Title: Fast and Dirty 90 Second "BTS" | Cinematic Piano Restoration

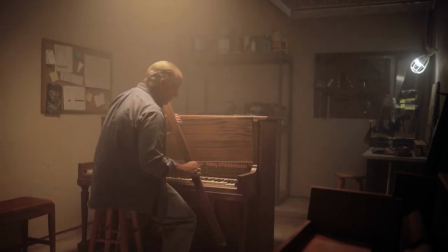0:00 Welcome to the 92nd Fast and Dirty BTS. This scene has mixed lighting, warm for the piano and cool for the tools.
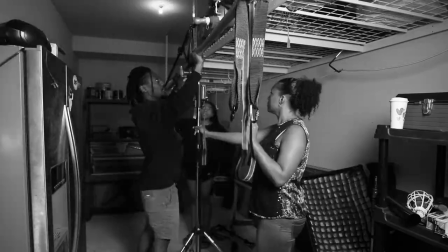0:08 This look is achieved with a three light setup. We rigged a menace arm and put a Nova P300C on it.
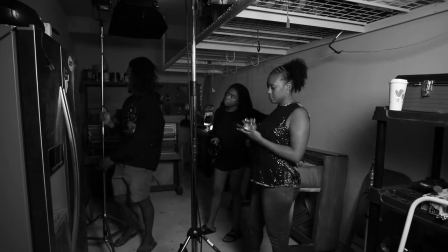0:19 We set up a 120D Mark II to help lift the shadows and pointed it in the corner.
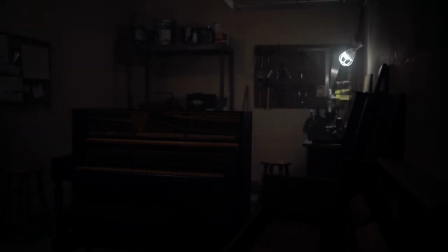0:25 Lastly, we used a B7C as a practical work light to illuminate the tools.
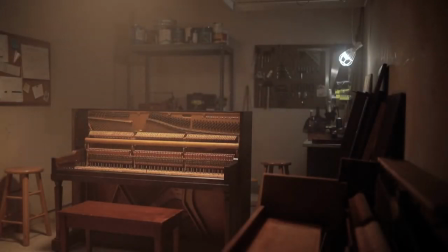0:29 We put a grid on the overhead light to make sure it didn't spill too much into the scene.
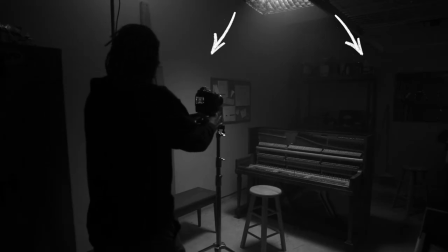0:34 But we placed it high enough to make sure the light would hit the corkboard.
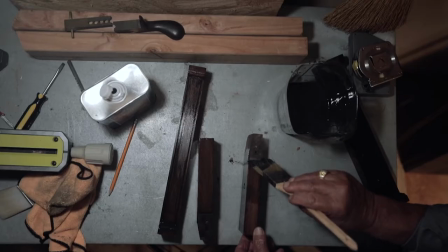0:42 The BTS is in black and white because we wanted to show the preliminary color grade of the final film.
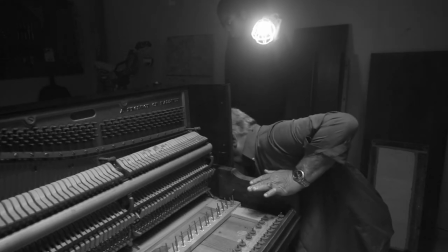0:51 Our production assistant brought the B7C closer to our subject to sweeten the image.
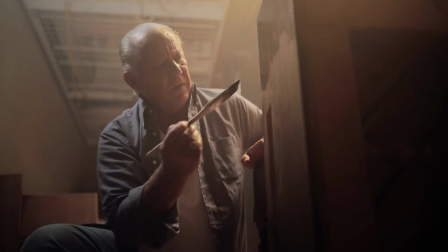0:56 It became our rim slash hair light, and I really love how this shot came out.
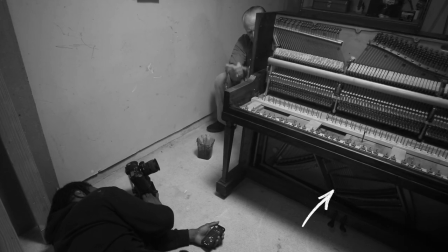1:02 Lastly, we used another Nova pointed at the bottom of the piano to accentuate the strings and wood grain.
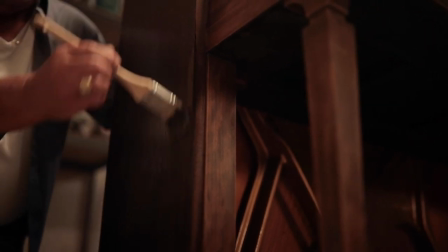1:07 If you found this content helpful, please like it. And if you want more content like it, please subscribe.